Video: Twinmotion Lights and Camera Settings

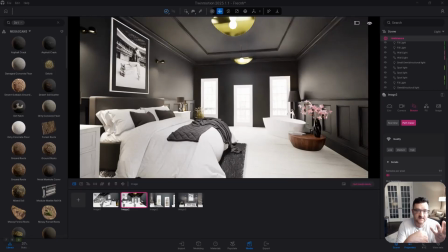0s
All right, everybody. So just a relatively short video on lights and really camera within Twinmotion. So this is a scene that my students are currently working on at the moment. I just have this rendered with the path tracer on a custom medium setting. I just want to go over like how I would light a scene like this and then talk about some of the camera stuff.
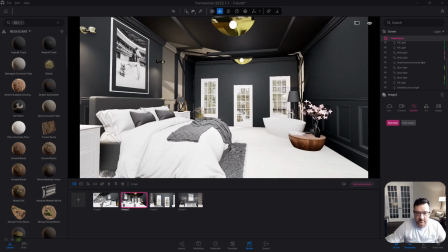18s
So I'm going to turn off the path tracer here. And the first thing I want to look at is the lights.
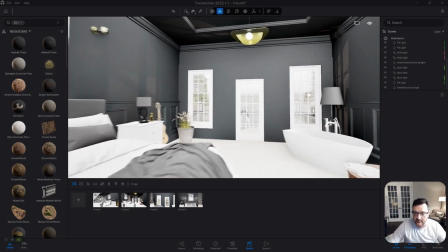22s
So if we start with just the environment outside, what I have is just the Lenong environment.
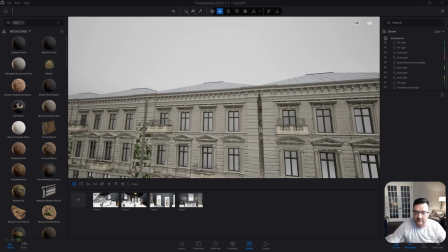28s
And I've just have this set to basically 1. It's just a grayscale or gray sky overcast.
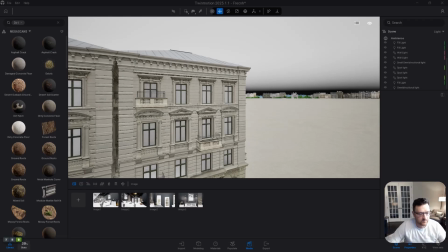33s
And I'm going to turn off my camera just while I work. And you can see I've added some buildings.
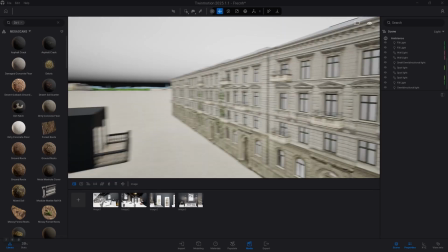38s
These came from the Sketchfab library, and I just kind of duplicated them and put some ivy on them, just on the off chance that, you know, when we do our final render, if we see outside these windows,
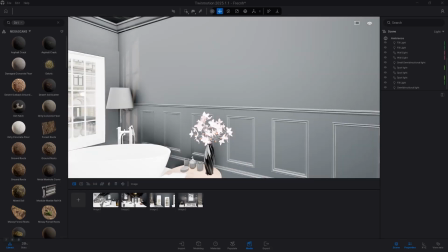47s
we'll kind of see something out there. In order to set up our lights for this, we need lights on the outside coming in first.
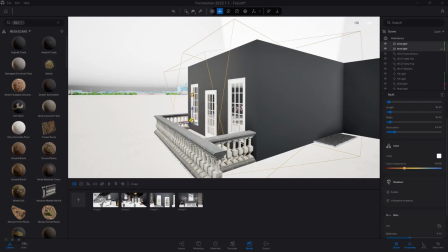55s
And so in order to do this, we've added 2 area lights, one pointing down, one pointing upwards,
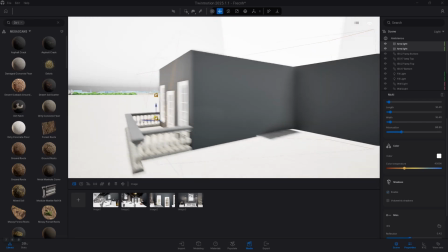60s
and the attenuation is going a little bit kind of further than the building itself.
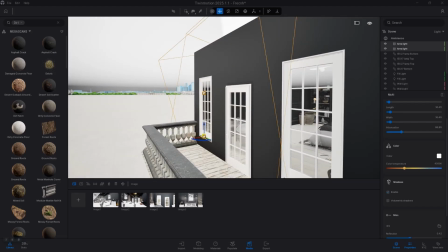65s
You do want shadows on these, and these are going to basically mimic outside light coming into the building.
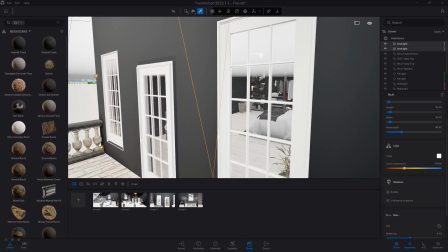71s
One thing you might also want to be aware of is if you're working with models that came from the SketchUp warehouse, please make sure that the glass is only a single pane. You want to make sure that there's not a double pane of glass in there. We get a little balcony outside here as well.
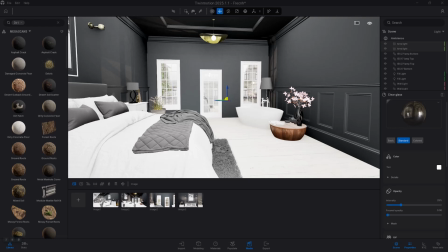86s
So those are going to provide our ambient light, which is that Lenong gray sky. And then we got our 2 area lights blasting light inwards. And those will just help add some really nice light into the scene.
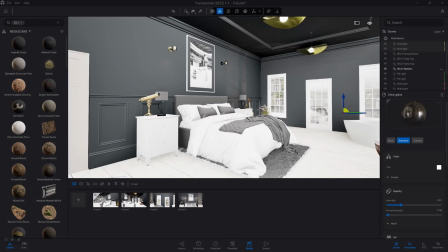97s
For the rest of the lights, one thing I really do want to emphasize is it's really nice to be able to come up here and rename your actual lights.
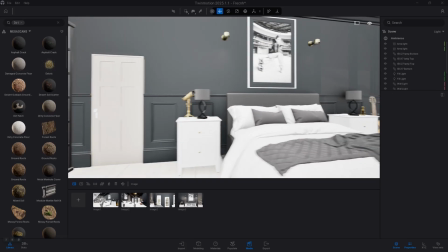105s
So all you got to do is just right click and rename. And I strongly recommend that as you're working with interior scenes, just get in the habit of just renaming those lights,
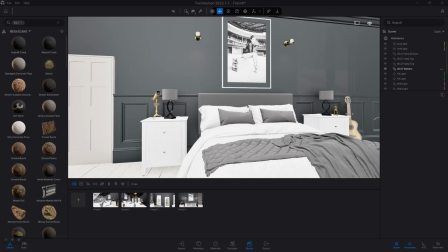114s
even if it's just a system that you understand, but it'll just help so you're not constantly clicking looking for the lights you want.
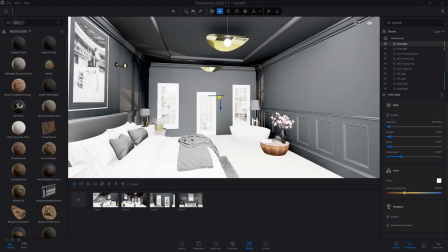120s
After that, after we've got those area lights outside, we need to light this the way a room would actually be lit in real life. And so we're going to mimic that with a little bit of cheating.
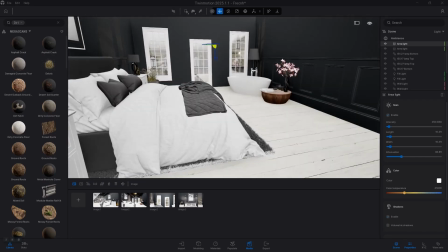130s
So in order to add lights into the scene, and in order to ensure we get some really nice kind of contact shadows,
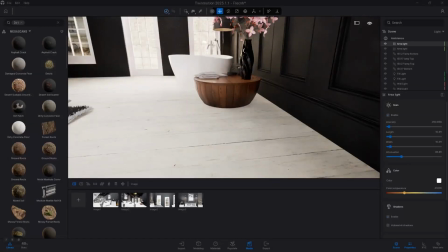137s
you can see these kind of shadows, kind of where the objects meet the ground. You can kind of see that on the rug as well over here.
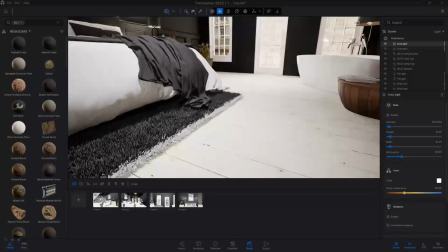144s
This is what will help ground your model in sort of reality, is these cast shadows.
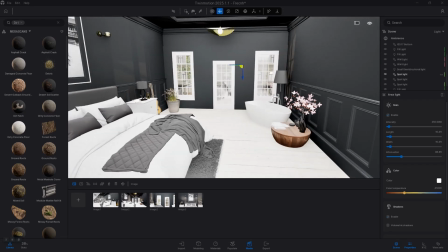148s
So to do this, what we have at the top is 3 spotlights.
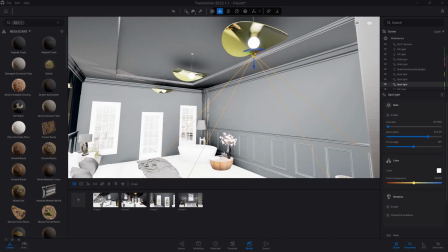154s
I've placed them sort of lining up with what would actually be the lights in the actual room, the main light within the room. So we've got these sort of pendant ceiling lights. These spotlights have shadows on.
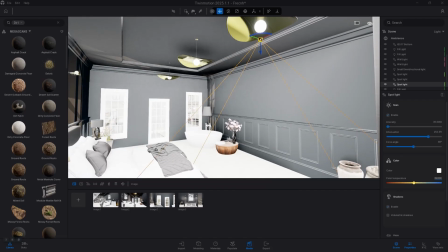165s
That's absolutely super important. Their set's about 6,400, 6,500 Kelvin. They're a very neutral color. Now, more realistically, they'd probably be a little bit warmer, but for our purposes, this looks good. The intensity is pretty low, and the attenuation is basically just, I want them going as far as possible, and I've left the cone angle.
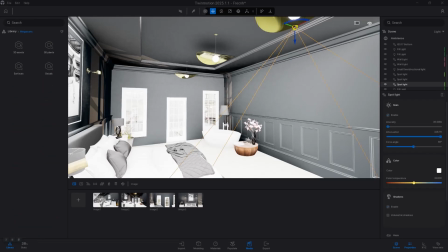184s
These are just literally the default library lights and spotlights.
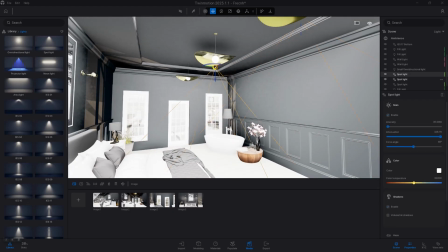191s
I'm not using IAS light profiles for these. So those are going to provide a lot of the light just kind of pointing downwards.
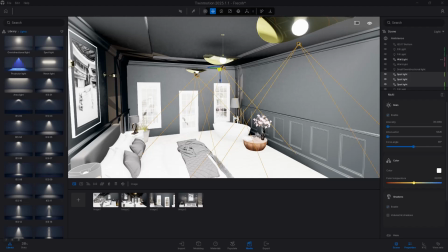198s
In addition, we'll also need to add some fill lights.
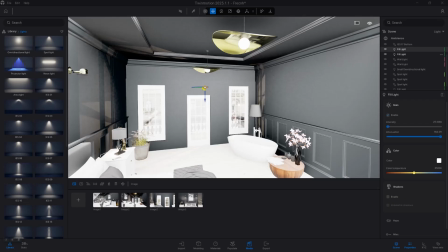202s
So fill light, or an omnidirectional light, is literally just going to blast light in a 360-degree radius.
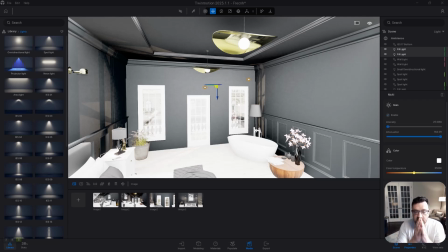209s
So these lights are basically just fake pseudo lights. You're just adding more light to the scene so you get more kind of bounce light. Now, what's really important about these is they're a full attenuation. They're going as far as they can go.
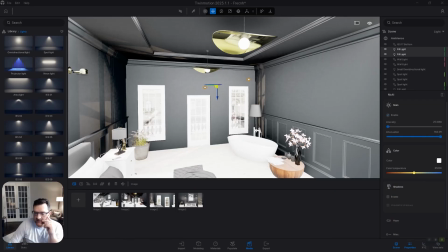221s
Again, they're relatively neutral in color, and I do not have shadows enabled on these. I actually don't want shadows on these because this is a fake sort of impossible light, and so we're just doing it to kind of add a bit more light into the room, but I don't want them like interacting with the objects.
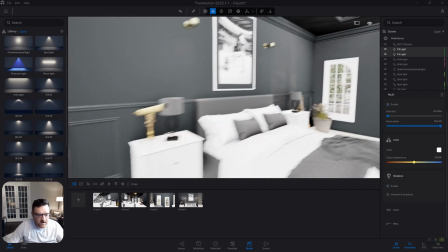239s
They're just a fake light. In addition, we've got lamp light, and this is going to be kind of important over here.
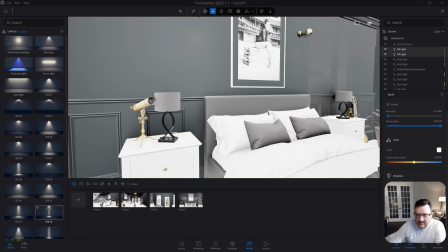245s
Let me move myself out of the way here again.
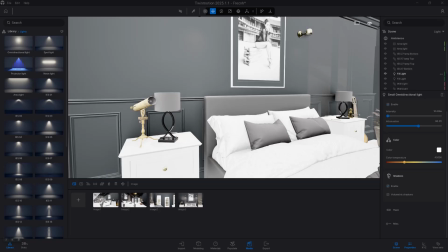247s
And you can see I have named these, and if I scroll on up here, we've got lamp bottom and lamp top. So normally I'll set up both of these as I go, and then just duplicate them to any other lamps that kind of like use the same parameters.
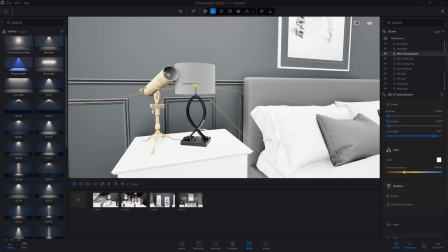262s
So we've got a lamp light, and this is going to be IES number 27, and that's going to be this little guy right here.
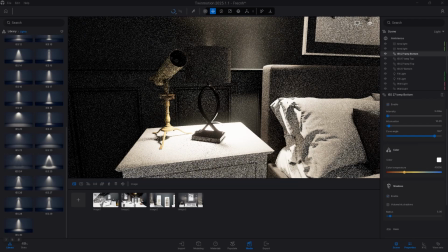270s
They do have shadows on. I'll show you why. You do actually want shadows here.
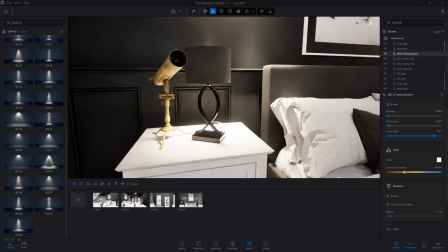274s
Again, if the shadows are off here, it's going to look a little bit weird if this whole area is just lit up without any shadows, and you are going to get shadows under the lamps. They're at a very low intensity and a slightly more orange color. The attenuation is only 10 feet, but you could probably drop this a little bit more if you wanted to.
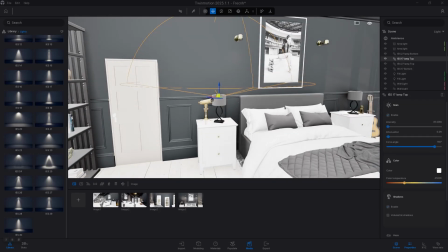294s
Now, the one above this is literally going to be the same light. Well, it was originally the same light.
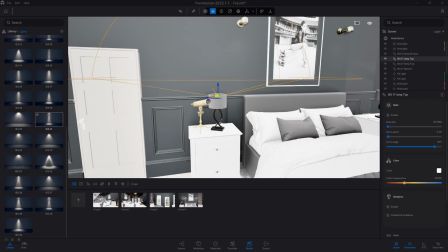298s
I changed it to IES 17, which is a slightly different profile.
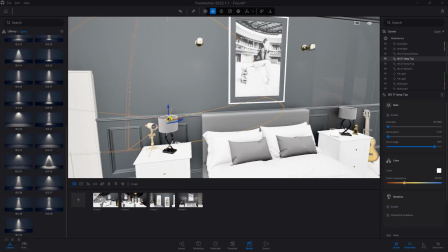303s
It's a little bit stronger. I have this kind of maybe pointing upwards at the wall.
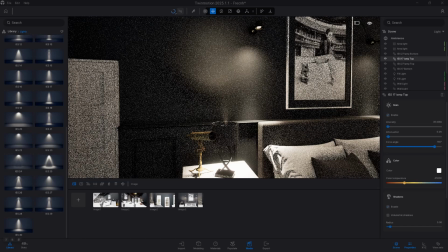308s
So it's basically just flipped 180 degrees. And you can see it's going to cast a bit of light up here on the wall.
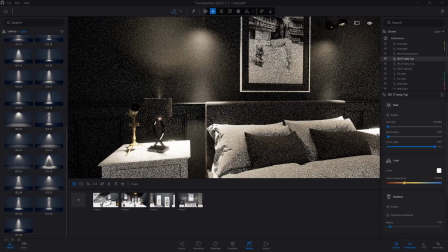315s
Put those together and you get two pretty nice lights. There will be a couple of areas where you also need to add some supplementary lighting.
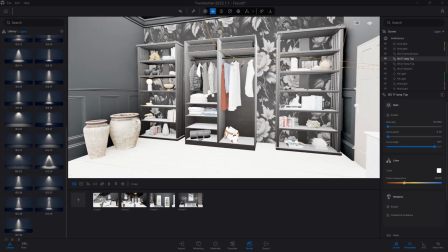323s
So for example, for one of our shots back here, you can see this area is going to be kind of pretty dark.
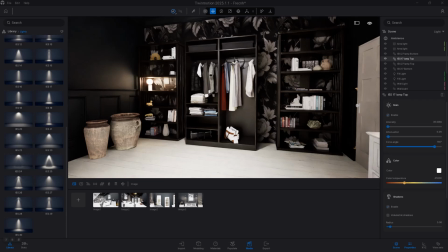328s
Now that is kind of accurate. Like you do get darker areas like the corners of rooms.
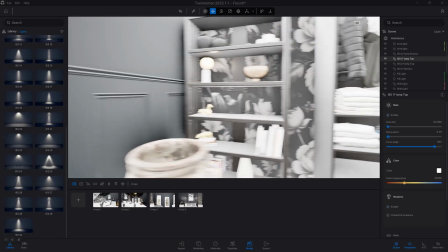333s
And so I did add just kind of one light here just to add some visual interest. It'll help kind of draw the viewer's eye in.
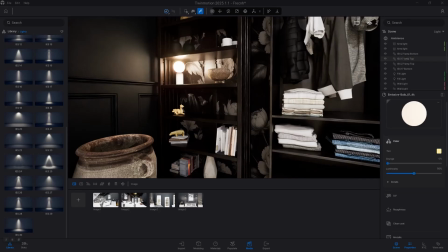339s
What this is basically just a lamp model from iMesh set to a little bit yellowy orange, and the intensity for the emissive material is set to about 25, and again, a little bit kind of orangey,
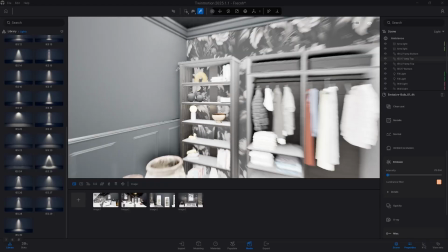352s
kind of pink. And it's not going to light up this entire area, and that's not really its function.
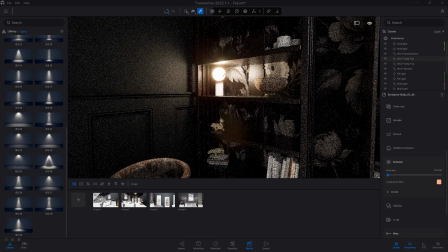358s
It really just kind of adds a bit of visual interest to what is kind of a darker part of the room.
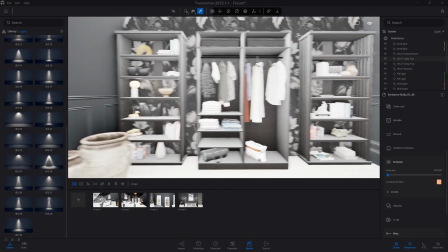363s
Now, you could also, depending on the lighting setup you're going for, you could add, for example,
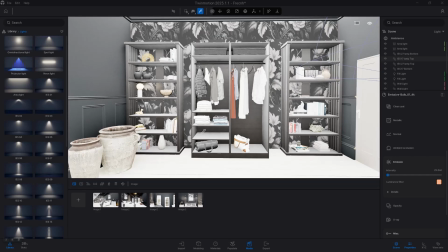368s
if you wanted to add some neon lights under cabinet style lighting, but I find that that can be just a bit really distracting, and I don't really love the end result, so I'll almost never use it unless I have no choice. Not a huge fan of that look.
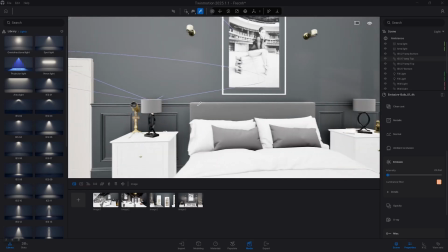381s
In addition, we have two more lights here placed sort of above the bed downwards.
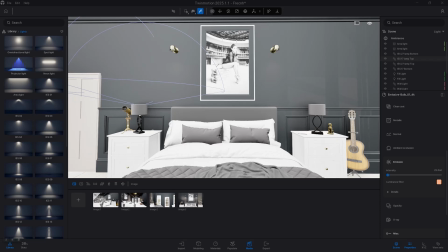388s
And you'll kind of notice like there's a lot of actual light sources in this room, which again, if you're, we kind of base this a little bit on a real world room. How many lights would you have? Well, more than you'd kind of think. And so that's what we've kind of modeled this on.
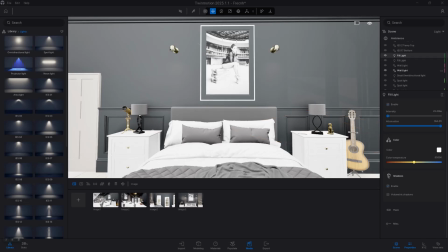403s
Basically mimicking real light as much as possible. These I have renamed the wall lights.
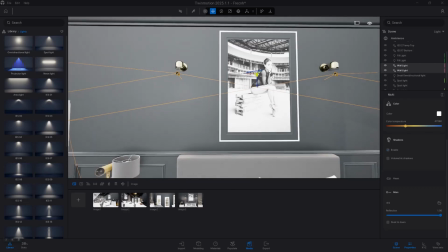408s
They're placed below and just a little bit down from the actual light source, what would be the lights built into the wall here.
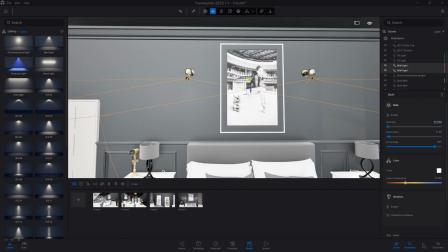416s
And you'll notice with these guys, very weak intensity, probably one of the warmer colors. It's a little bit, now I did have this over here initially and it was a bit too pink or red. So I kind of dial that, or orange and red. And so I kind of just bring that little fella back a bit. The cone angle, these are falling off pretty high.
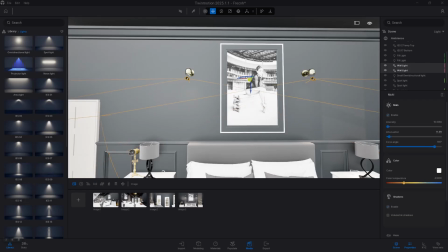434s
And the attenuation here is only 10 feet. I don't really want these like, they shouldn't be blasting light beyond that.
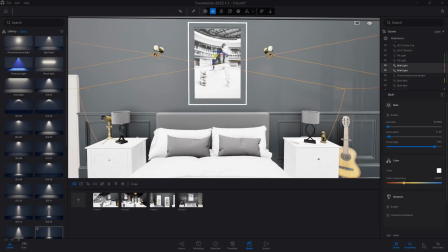440s
And the intensity is very, very low.
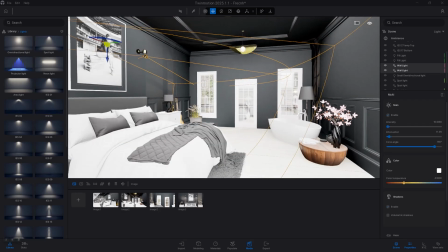443s
So put this all together, and you've got a pretty nice lighting setup for your actual shots.
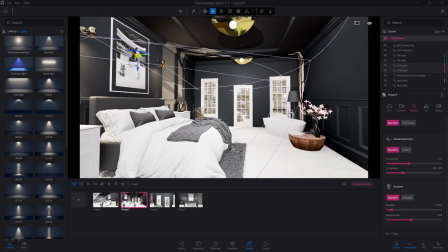449s
Without having set up my cameras, let's just take a quick look here. I'm going to turn the path tracer on.
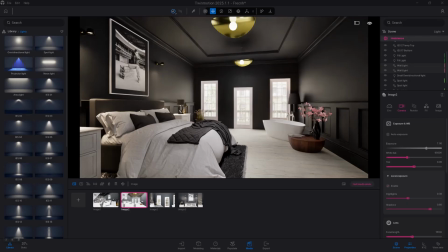453s
So with the path tracer on, set to about 150, so not quite the full high samples. You can see this is already starting to look really nice. You can see outside, that will probably be, we'll adjust the overall like local exposure, highlights, and shadow value, but I'm already just liking the look of this shot.
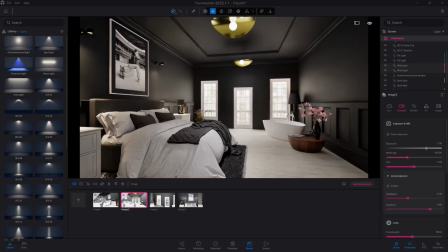472s
Now the walls are probably a little bit too clean, and I probably need to add some sort of normal map or noise on there, but overall, this lighting setup will work really, really nicely. Okay, let's talk about the camera as well.
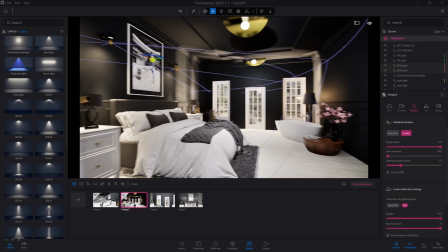485s
So just while we talk about the camera, I've just turned Lumen on just so we can kind of work and kind of record at the same time here.